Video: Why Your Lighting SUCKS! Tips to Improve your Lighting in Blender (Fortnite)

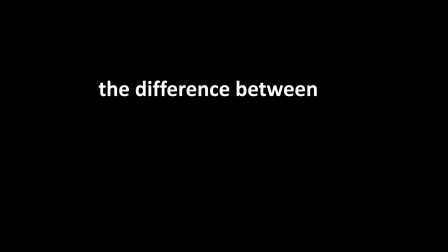0s
hey guys what's up so in today's video i'm going to be talking about the difference between good lighting and bad lighting and how you can identify it and fix it in your own works so let's get started why is there a difference between this one and this one
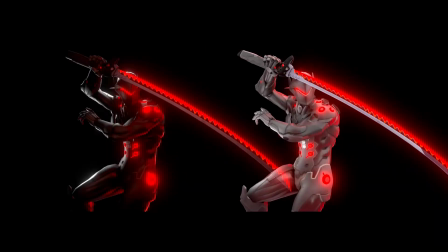16s
how can you tell that the one on the right is bad i kept everything the same except for three key things. Contrast, color, and control.
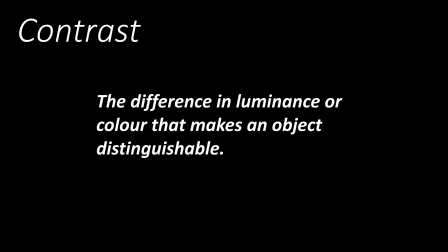27s
Contrast can be defined as the difference in luminance or color that makes an object distinguishable.
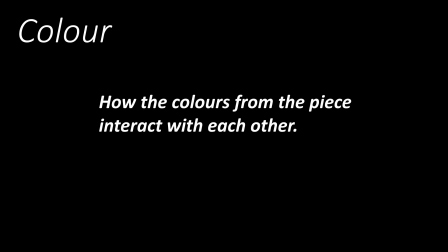34s
Color, in this case, is how the colors from the piece interact with each other, and control, using these principles as well as others in moderation.
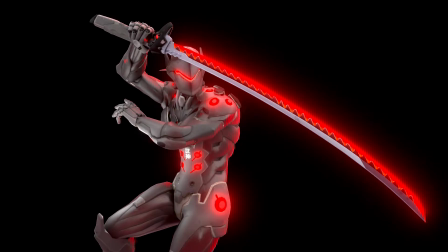45s
So with those key things in mind, let's identify what went wrong here. Alright, so first, let's talk about the first principle, contrast.
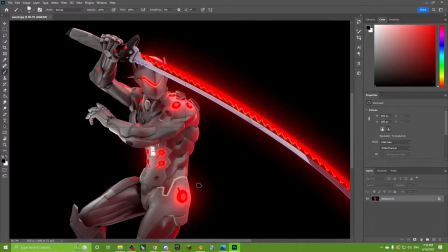53s
So, as you can see here, in the lighting sense,
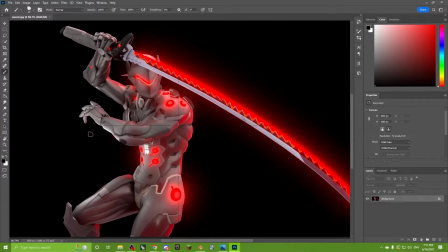56s
we can think of contrast as how different the bright areas are from the dark areas,
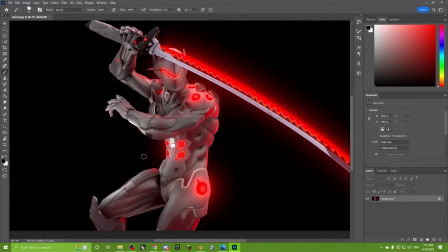63s
aka using rims.
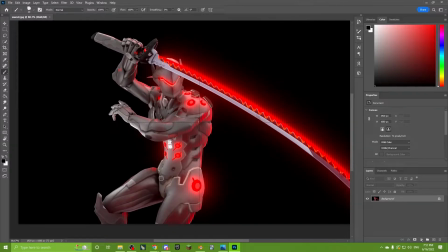65s
Rims are a type of lighting wherein you add a light to the edge of a character so that it stands out from its environment.
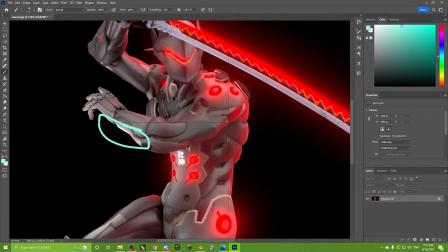75s
as you can see these rims do exist right here on his fingers down
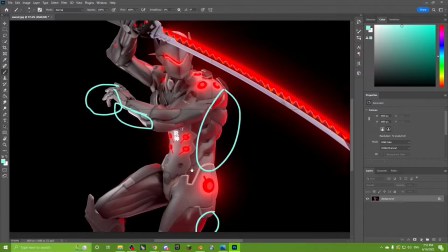80s
his back the side of his leg however they're not punctual they're not strong
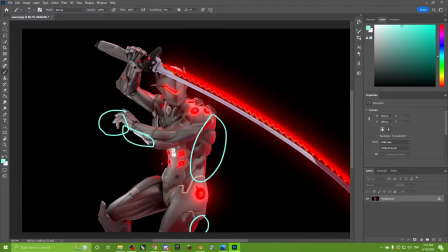85s
enough so a good way to to make your rims better is to increase the brightness of them you could also arrange them in a manner that
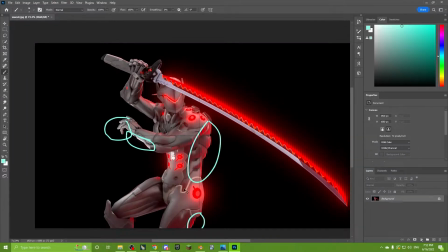95s
is makes it more contrasting to the character itself and the lighting as a whole especially when you have a
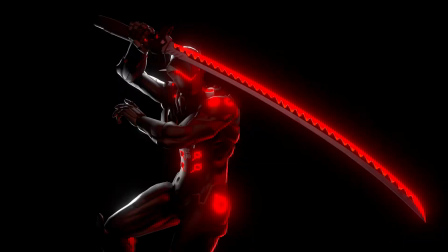104s
dark setting like the one that's in the more correct version or
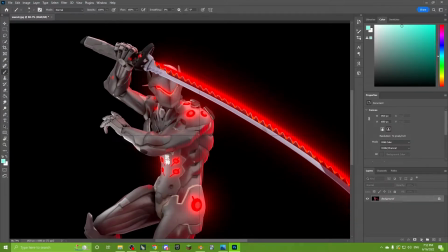109s
you could readjust the angle at which the rim lights are pointing.
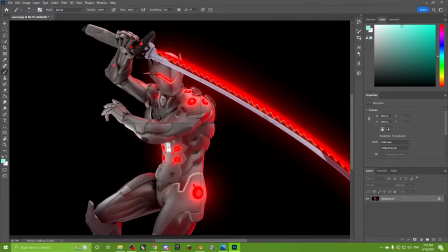113s
Usually what I do is I'll utilize point lights which are a kind of light that emits lighting in all directions and they're really good
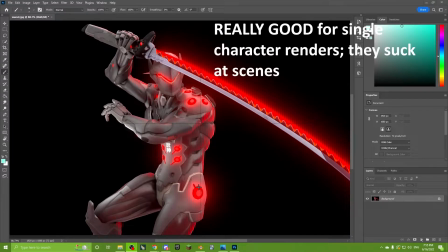123s
for creating rim lights because it doesn't matter what direction it's facing because it's emitting light in
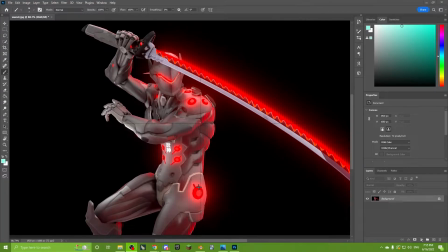127s
all directions so the only thing that should be taken care of is the correct placement of it so keep that in mind. The second principle is color. We have two main colors here white maybe gray and red.
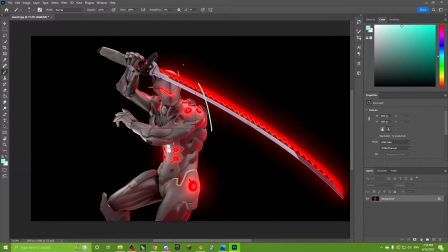141s
This is a bit of an issue because when you have this monotonous looking color lighting right here it makes the whole thing look flat and what people are referring to when they say things look flat is that there's no shade there's no shadows and there's no contrast between the lighting and the shadows.
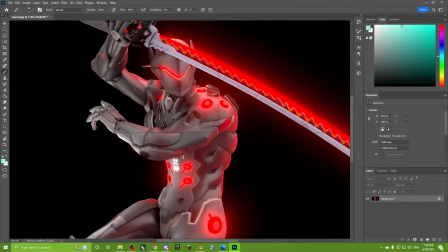160s
The only reason it doesn't look terrible is because Genji by himself is reflective.
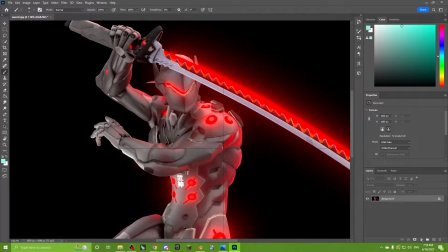167s
He's a samurai robot so obviously he's got metal stuff on him which calls for being reflective.
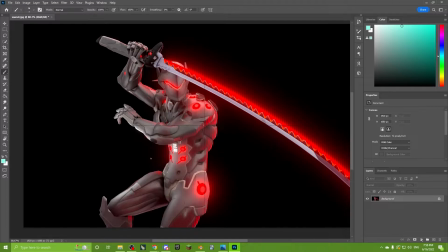175s
However, if the reflective aspect was not there it would look very bad and very flat so make sure your lighting is not flat aka make sure there's a distinguishable shadows and lighting area on your render finally the third
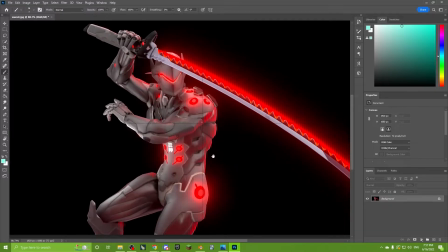193s
principle control so as i said before you have to use all of these plus
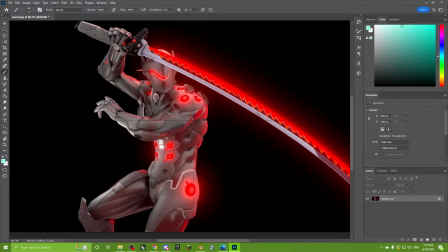199s
a little more in moderation and what i mean in a little more is i'm talking about the number of lights that you use matters the brightness of the lights matters and using bloom and other effects also matters you have to take all of those and use them in moderation because as you can
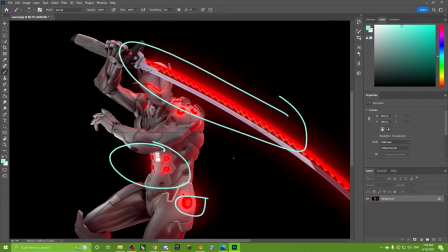214s
see too much bloom can make a piece look terrible as is the case here the number of lights and the brightness of them has a very
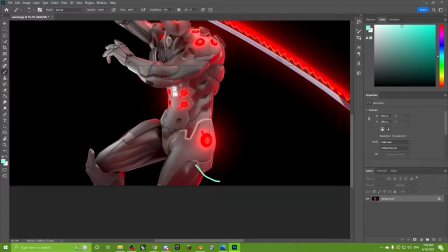223s
profound effect as you can see here there's lighting coming from there's lights coming from there there's lights coming from here and here as well as like right
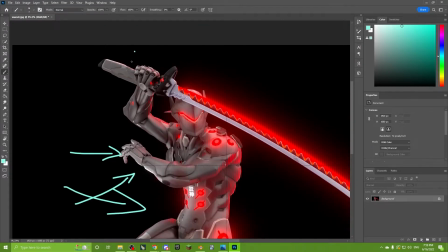232s
there for the rims then you have more coming right there and as well as right here
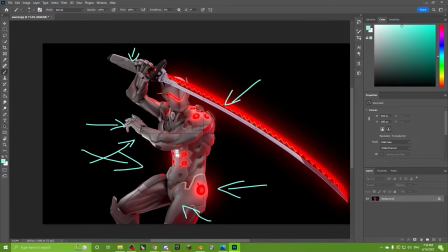238s
and right here and from directly at the camera as I can show you.
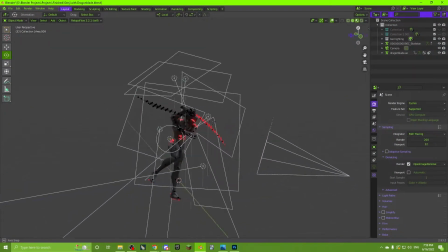245s
So as you can see we have a lot of lights and it's really cluttering up the scene.